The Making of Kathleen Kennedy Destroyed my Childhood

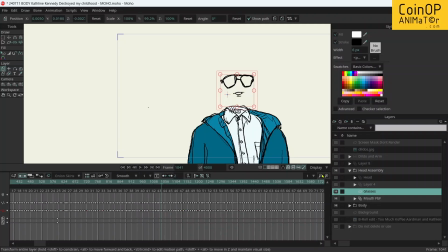[8:09]
The glasses were literally just a shape, and you can see here the keyframes, and I manually went through and repositioned, and there's a perspective warp tool there as well, so I could move it that way. Now I could have done it quicker.
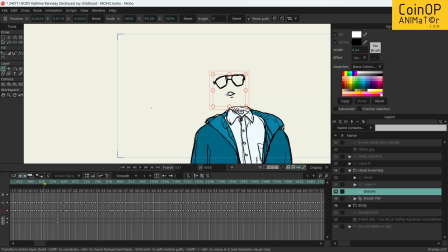[8:26]
I could have just outputted the glasses and tracked the glasses motion and position in Fusion, or you can do it in After Effects or Nuke or whatever, and it would follow the mouth shape and it would turn perfectly according to the mouth.
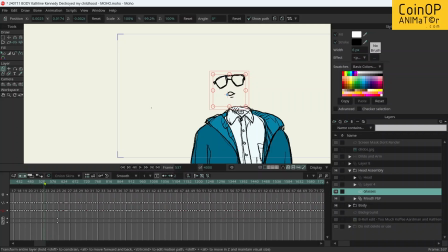[8:42]
But I wanted it to be animation, and I wanted it to have the feel of animation, and I realized if I did it manually, that it would bring in the errors that I would inherently bring into my animation. So that is why there's a bit of sloppiness, but I wanted that sloppiness because I wanted it to
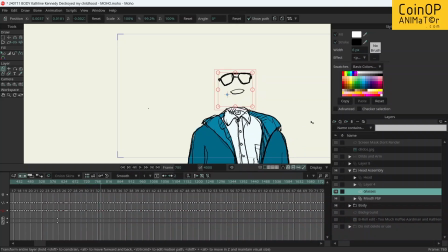[9:03]
feel hand-drawn. And I've got to say something right here about the line tools in Moho. I have a very sketchy style. I can do very clean if I want, but I like the sketchy messiness in my drawings.
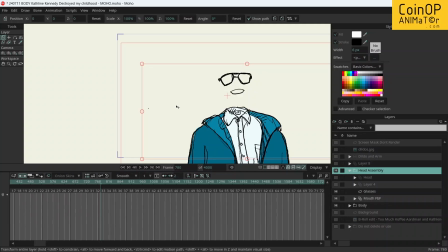[9:20]
If you've seen my stuff I've done in Procreate, I really like kind of like a sloppy, scratchy pen. And I do that in the real world as well. I really like what I call messy artwork. And there are brush tools in
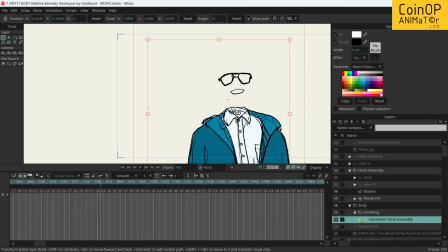[9:40]
Moho which allow you to actually
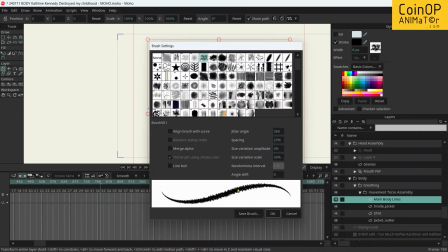[9:47]
attach a brush to a line. You can create boils, jitter, etc., etc.
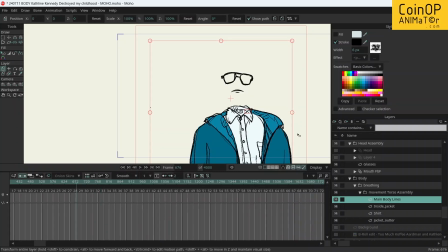[9:53]
So in the end, with the main body, even it's basically one drawing. yes, it's layers. The shirt has its own layer and blah blah blah. There wasn't intention that I was going to animate it more than I did, but in the end, I found that with the boiling lines,
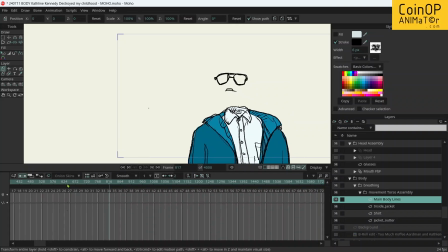[10:09]
once I got that right, and with a little bit of movement for breathing and a little bit of moving from side to side, I could create the illusion that it was more alive than it was. Anime, that would just be static, but I spent the time, probably not advisedly,
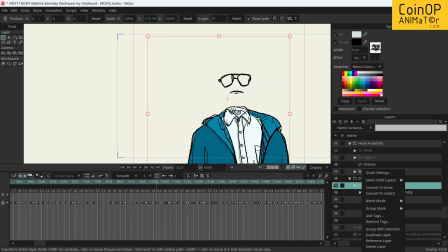[10:30]
actually moving. Again, these are keyframes, moving the actual body around as well. Oops, sorry, not very good with the trackpad. To create the movement, and I did that with the puppeteering thing.
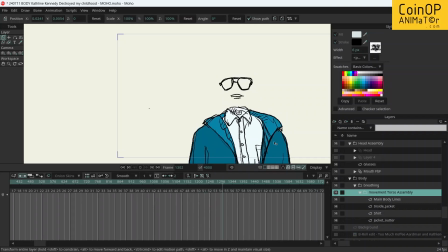[10:47]
Really, I gave it a couple of passes and stop and start in some places and fix a few things up, but it's kind of like mocap, really. And I've spoken about it before, but basically what Moho allows you to do is grab a layer or a bone,
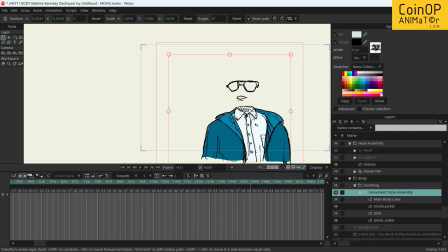[11:04]
and whilst that is still selected, hit the play button, which is on my keyboard space, and it will actually record any movements you do to that layer or that bone. So you can effectively puppeteer that channel, and it creates a real naturalistic, real feel to it.
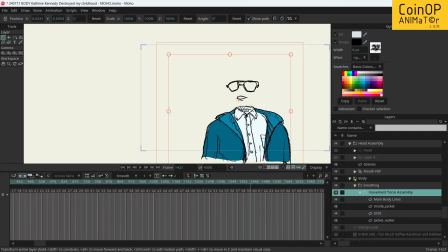[11:22]
And sometimes it's quicker, sometimes it's not. So yeah, I think we're a couple of days in at this point. And then I thought we were pretty much done. I put a background, I put a background over there.
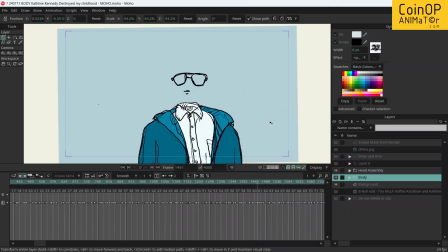[11:41]
I thought, okay, we're good to go. That's all I need. And then I realized that in the dialogue, you can hear me slapping my hands together, and it's not something that I could avoid. I could go back and re-record the dialogue, but it has such a freshness to it, and
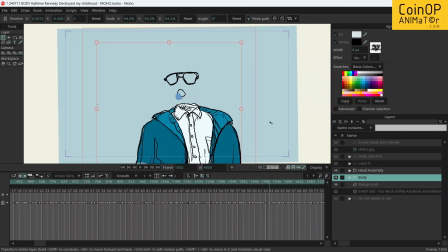[11:58]
he's such a maniac, this character, because I literally, you can tell I made it up on the spot, that I decided what I should do is create arms.
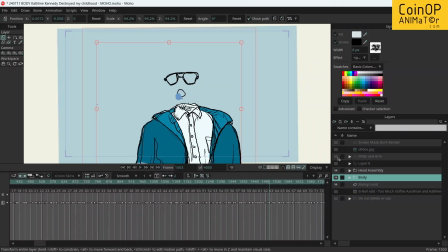[12:11]
And then was like, okay, so he's waving his hands about what's making the slapping sound, because he seems to be obsessed with Kathleen Kennedy raping his childhood. I thought, well, it's got to be a dildo, right? It's got to be holding a dildo. And dildos are funny. I don't know why. They just make me laugh. And I thought, what better
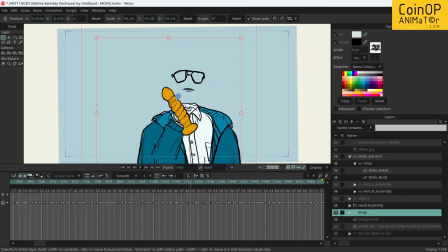[12:32]
than a big, giant dildo for him to be waving around? And it would be a good test of the physics in Moho. So Moho's got physics, and you can assign physics to the actual
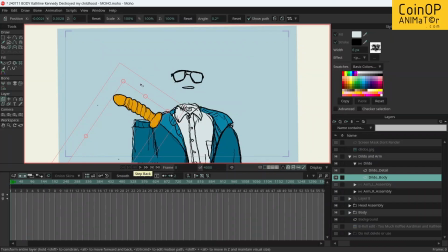[12:49]
thing itself, the dildo itself. See what I mean? Like, I'm so childish. Yeah, so you select what you want. Let's go to the dildo. Sorry.
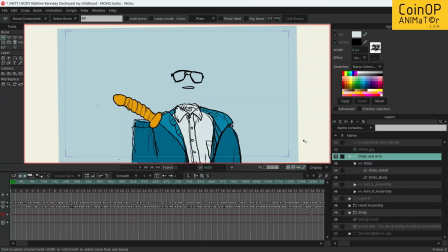[13:06]
Bone. Where's the bone? Oh yeah, okay. Put everything on the same level, which is a bit kind of crazy. Let's reveal the bones. So you can see I just put 3 bones, and they're very basic. The base bone where the invisible hand would actually be wrapped around is not moving, but the rest of it is.
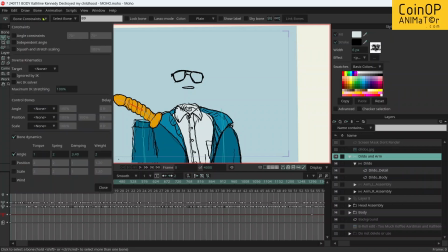[13:22]
And it's very easy to set up bone dynamics. It took a lot of dicking around to find exactly the physics of the thing, exactly how I wanted the dildo to move. So it had a certain weight to it.
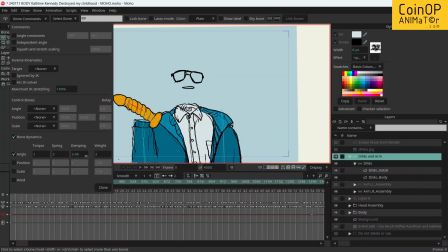[13:39]
I wanted it to wobble like something that was just solid rubber, basically.
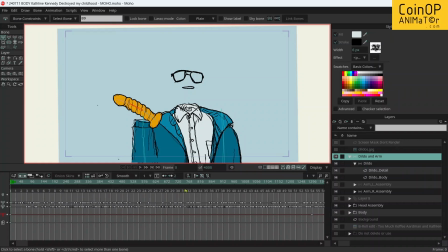[13:44]
And I think I got pretty close. Yeah, so I did spend a lot of time searching the internet, and there's some scary shit out there. Like, there are some dildos that look like aliens that apparently people love, and
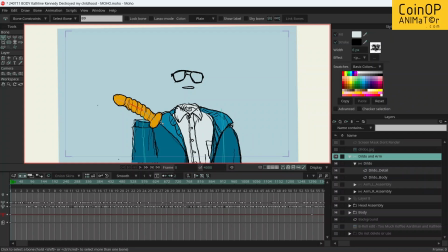[14:03]
just weird looking animal penises and stuff, and just weird shapes. But I went for something that's fairly innocuous. And of course, then I started thinking colour. What kind of colour can this be? It probably can't be flesh tone.
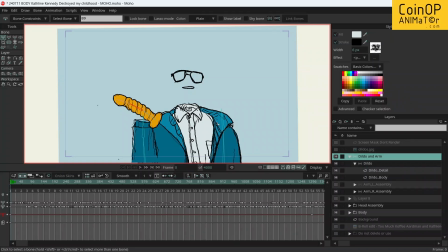[14:17]
I had to go through YouTube's terms of service to see if I could even get away with this, and I'm still kind of unsure.
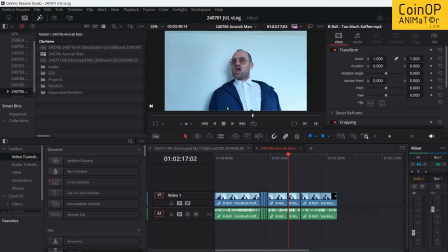[14:26]
I guess we're going to find out soon. So yeah, so that was done.
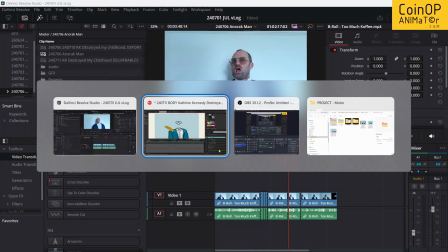[14:31]
I rented it out. I rented it out as layers, actually. So here's my file structure.
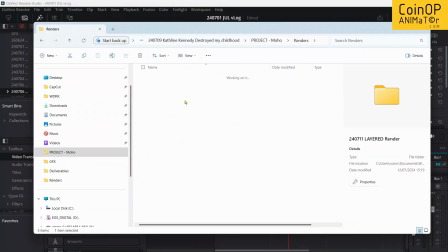[14:41]
Go to my renders. That's the one I did. So I rendered them out separately. The dildo separate to the body. Technically separate to the background as well, but only needed to do 1 frame of the background.
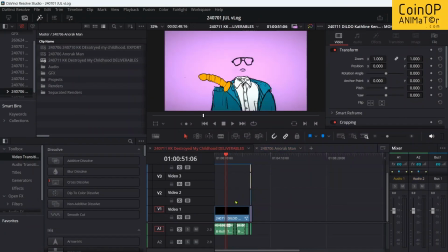[14:53]
And then what I did, I brought it in, and created a fusion
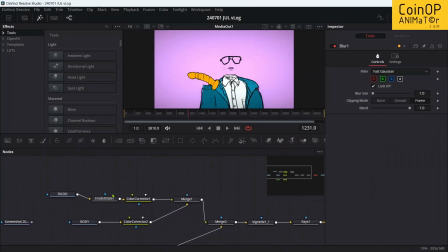[15:04]
composition comp with it. And what I actually did, I probably didn't need to do this, but I was unsure about what colors I wanted to use. So I gave everything its own color, so I could actually very easily come in and just color correct the dildo, you know, choose what color I wanted it.
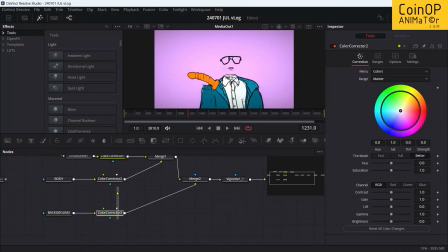[15:22]
I'm quite happy with the body, but I could have done the same thing with the body as well. And then the background, I can change the background as well, because YouTube likes something a bit more colorful. I mean, I had it basically blue before, something like that, and I thought,
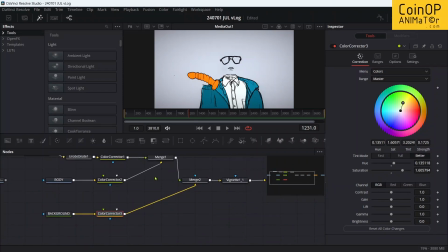[15:38]
whilst I liked the look of it, it wasn't bright enough. And yeah, once it was set up, it was really easy just to go through and just try different combinations of color and see what's what.
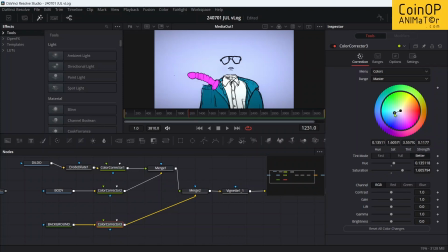[15:57]
I mean, like I think nearly ended up something like this. I still quite like the purple, but maybe by the time the video finally comes out, it will be a slightly different color to what you actually see in the background.